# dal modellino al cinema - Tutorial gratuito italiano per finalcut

Ti stai chiedendo come raggiungere un risultato da così a così? Oggi ti spiego come si fa.
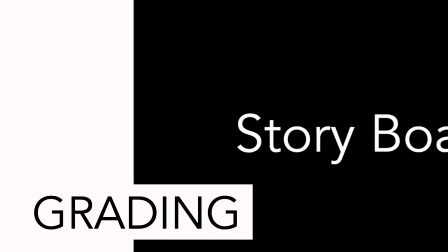Ciao, io sono Luca e in questo video ti spiegherò come trasformare un semplice modellino giocattolo in un set vero e proprio. Parliamo prima degli strumenti che ho usato per creare questo tipo di video. La prima cosa è rubare due macchinine a tuo figlio, come ho fatto io. Per la realizzazione delle prime riprese ho utilizzato questa piastra rotante ed è comoda perché oltre a girare in senso orario e antiorario ha un LED proprio al suo centro e questo è molto interessante per qualunque set fotografico tu voglia fare.
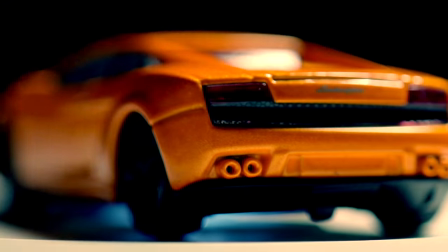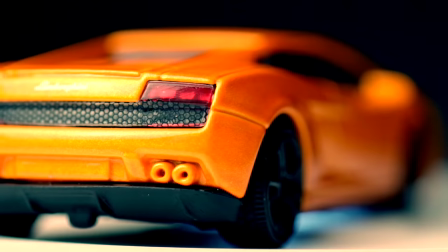Parliamo dei modellini. Ho scelto qualcosa di veramente economico e di veramente piccolo, in modo che anche i dettagli non fossero così perfetti, proprio da sancire la differenza tra quello che è un modellino di poco costo fino a portarlo a un set quasi veritiero. Ma non basta mettere un modellino giocattolo su una piattaforma girevole. Bisogna anche ricreare il movimento delle ruote, della strada, ed è per quello che ho utilizzato, sempre nella mia palestra, il mio tapis roulant. La prima cosa da fare è far sì che le automobiline restino ferme dove vuoi che stiano e questo è stato difficile anche perché in effetti non ci sono riuscito.
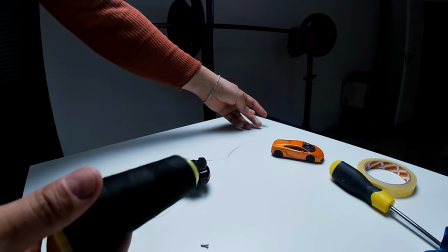[1:39]
Prendendo dello scotch e un filo con lo stesso colore della base del tapis roulant ho pensato bene di
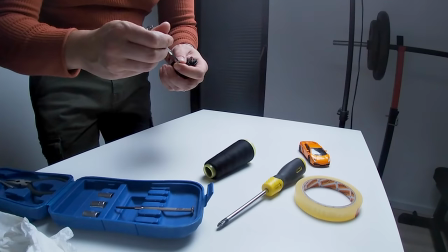[1:44]
fissarlo alla parte sottostante dei due modellini e di attaccarlo al tapis roulant con il semplice uso dello scotch.
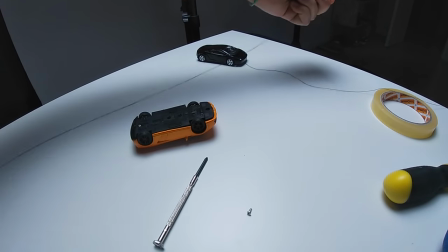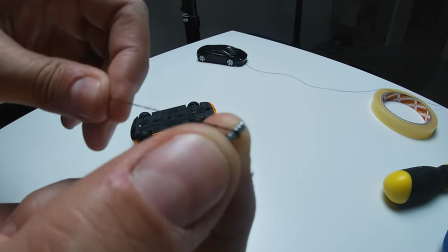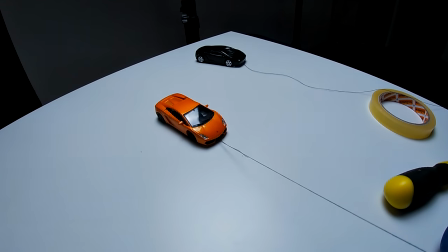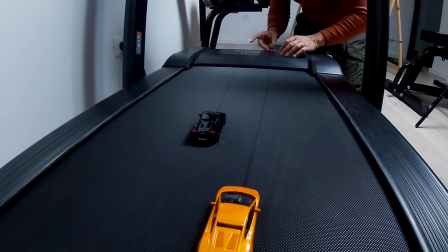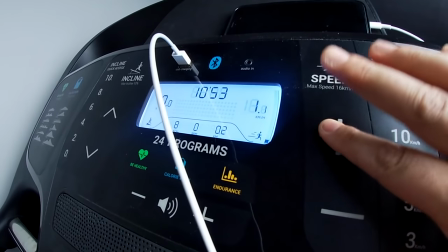[2:19]
Facendo poi partire l'attrezzo, le ruote hanno cominciato a girare. Le automobiline andavano a sinistra e a destra, quindi non stavano proprio ferme dove erano. Per farle stare invece assolutamente ferme in mezzo alla carreggiata, avrei dovuto attaccare un filo anche dietro, in modo da tenerle sempre in linea.
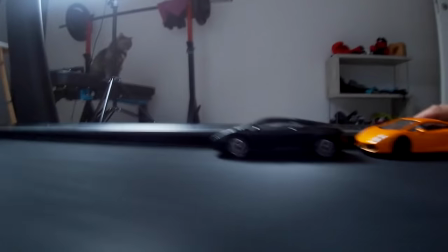[2:36]
Ho preferito lasciarle andare libere a destra e a sinistra, in modo che fosse molto più casuale anche il cambio di traiettoria. E questa si è verificata una scelta vincente, perché nelle riprese le macchinine hanno cominciato a muoversi come se qualcuno davvero all'interno le guidasse cambiando delle traiettorie.
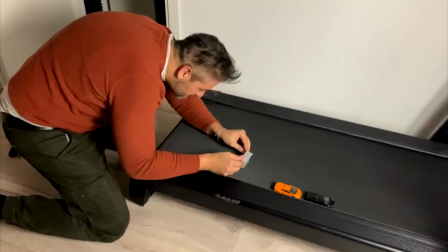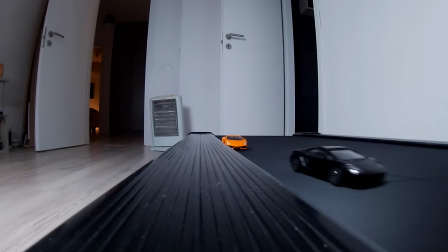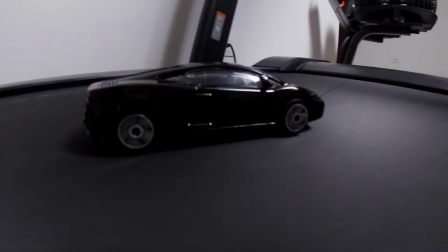Non avendo in questo periodo dei videoclip musicali da realizzare, non ho pensato certo di noleggiare una macchina del fumo per creare un video homemade come questo.
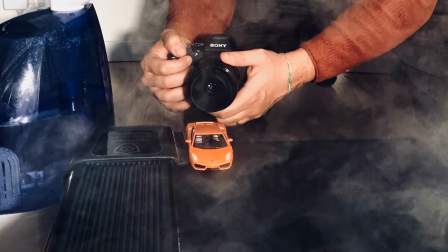[3:18]
Ho ripiegato infatti su un normalissimo umidificatore per ambienti, che mi ha dato la possibilità di aumentare o diminuire il flusso di quello che era l'umidità e quindi di ricreare un po' quella nebbia che c'è in questo tipo di video.
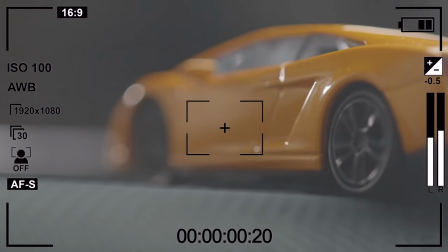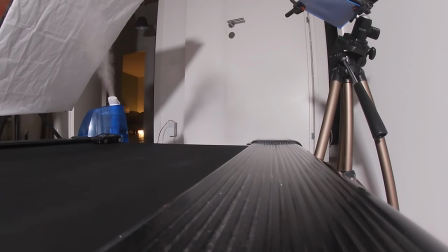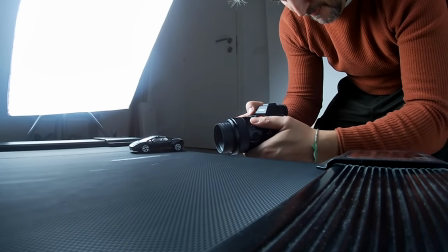[3:43]
Parliamo di luci. Come al solito, un softbox nella parte superiore illumina la scena.
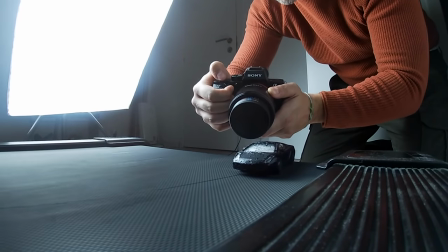[3:48]
Ovviamente, come sempre, il set era completamente al buio e con l'uso del softbox ho potuto direzionare la luce a mio piacimento.
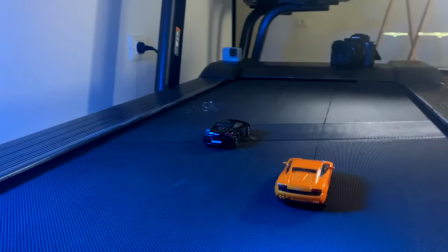[3:57]
Un secondo e un terzo faretto LED sono serviti per dare una prospettiva diversa,
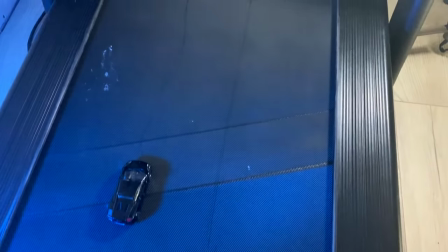[4:02]
per dare una profondità di campo che lasciasse intendere ci fosse anche un background e per dare una tonalità diversa alla luce, ricreando un po' un effetto notturno.
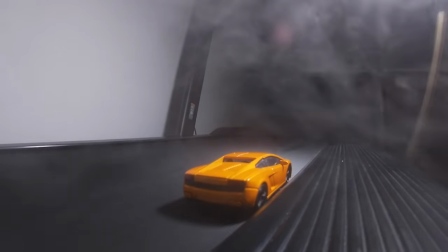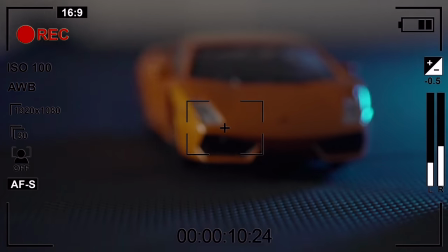Come al solito, il mio obiettivo macro Sony 50 mm mi è stato d'aiuto, sia per riprendere delle clip che possiamo definire aeree,
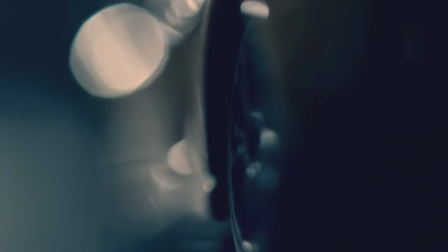[4:32]
fino a riprendere dei piccoli dettagli che danno davvero l'idea di una camera car e senza i quali sono sicuro non avrei raggiunto quel risultato. Tutte le riprese sono state fatte ovviamente a 100 fps,
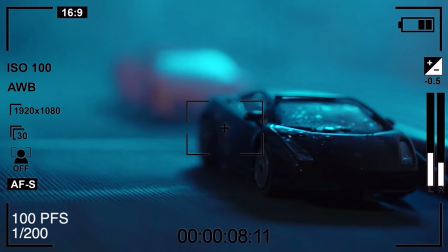[4:45]
per dare la possibilità di rendere più fluida la clip nel momento del montaggio,
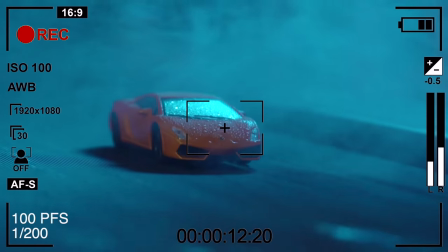[4:50]
velocizzarla, rallentarla, senza avere nessun tipo di saltellamento. Come al solito, il mio consiglio è di fare tante riprese, proprio perché molte le scarterai, altre saranno bellissime e le potrai utilizzare nei modi più disparati.
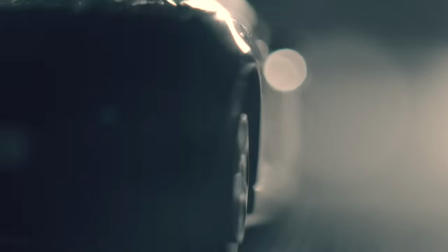[5:06]
Un altro consiglio in questo tipo di realizzazione è quello di fare delle macro, cioè di lavorare veramente ravvicinato a qualsiasi oggetto, qualunque dettaglio possa dare l'idea, in questo caso, di velocità, di una corsa, di una macchina che sta veramente correndo su una strada.
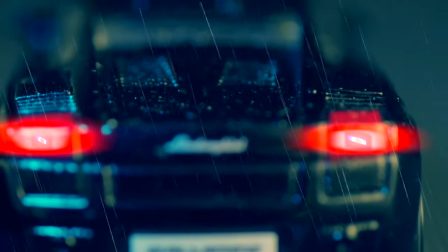I piccoli segretucci delle riprese devono essere però mascherati,
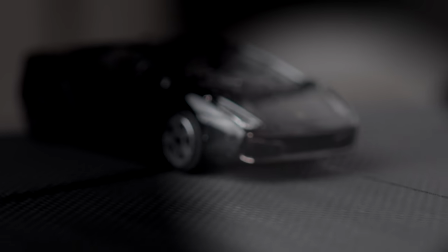[5:36]
come ad esempio questi due fili che tengono le automobiline ferme sul tapirulan. La prima cosa da fare è ricordarselo mentre fai le riprese. E quindi cercherai di filmare questi due modellini che corrono su una strada senza far capire che in realtà quella strada non è reale,
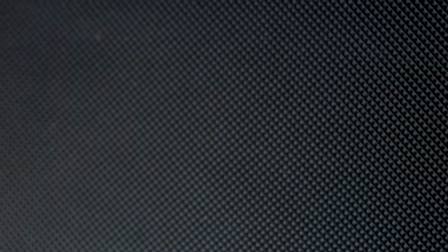[5:52]
mascherando già con le due riprese e con i movimenti di macchina quel filo che è meglio non si veda.
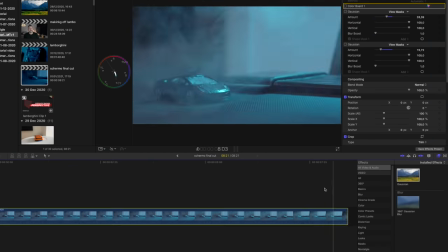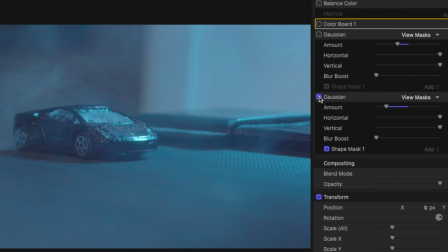Ricordati anche che esiste sempre uno sfondo, ogni tanto ce lo si dimentica perché si va a lavorare sul dettaglio e pertanto qualunque luce, qualunque riflesso potrebbe compromettere il tuo risultato finale.
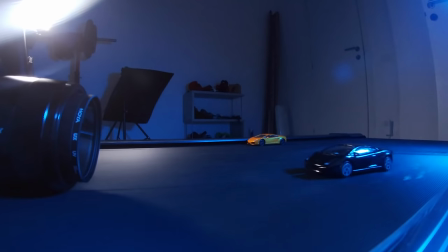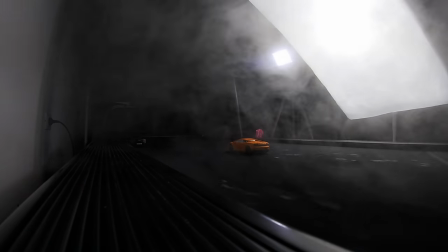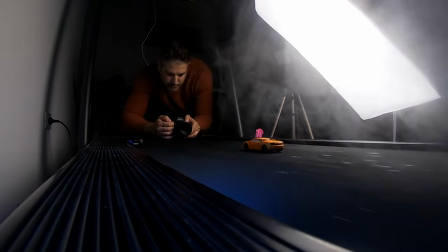Ecco che dopo un lavoro non semplice di ripresa su questi due modellini su un tapirulan, facciamo avvenire la vera magia con il software. Quindi andiamo su Final Cut e vediamo alcuni passi per la realizzazione di questo tipo di video.
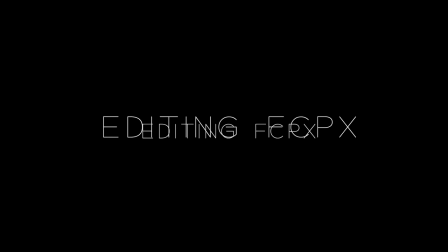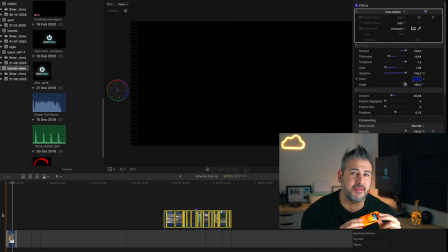[7:04]
La prima cosa che mi viene in mente è avere in testa un minimo di storytelling. Quello che ho pensato di ricreare è una Lamborghini nera in solitaria su un circuito.
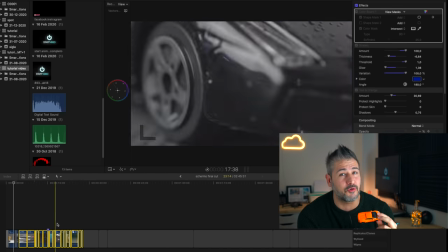[7:14]
Ecco che a un certo punto salta fuori una seconda Lamborghini, questa, e parte la sfida. Una volta messa insieme la tua storia e creato il tuo storytelling,
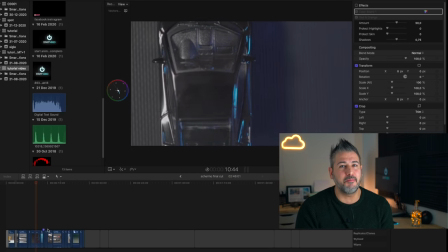[7:24]
puoi cominciare a tagliare e montare le tue clip in modo da dare un filo logico a quella che può essere la storia. Ci siamo! Hai ottenuto un bellissimo video tagliato e montato esattamente come volevi e questo è il tuo storytelling finito. Per dare però uno storytelling avvincente bisogna anche ricrearlo in base al nostro audio. A questo punto dobbiamo cominciare a lavorare di fino e ogni cambio di immagine, per essere ancora più avvincente, deve essere adattato al cambio della musica. Non hai ancora scelto la musica?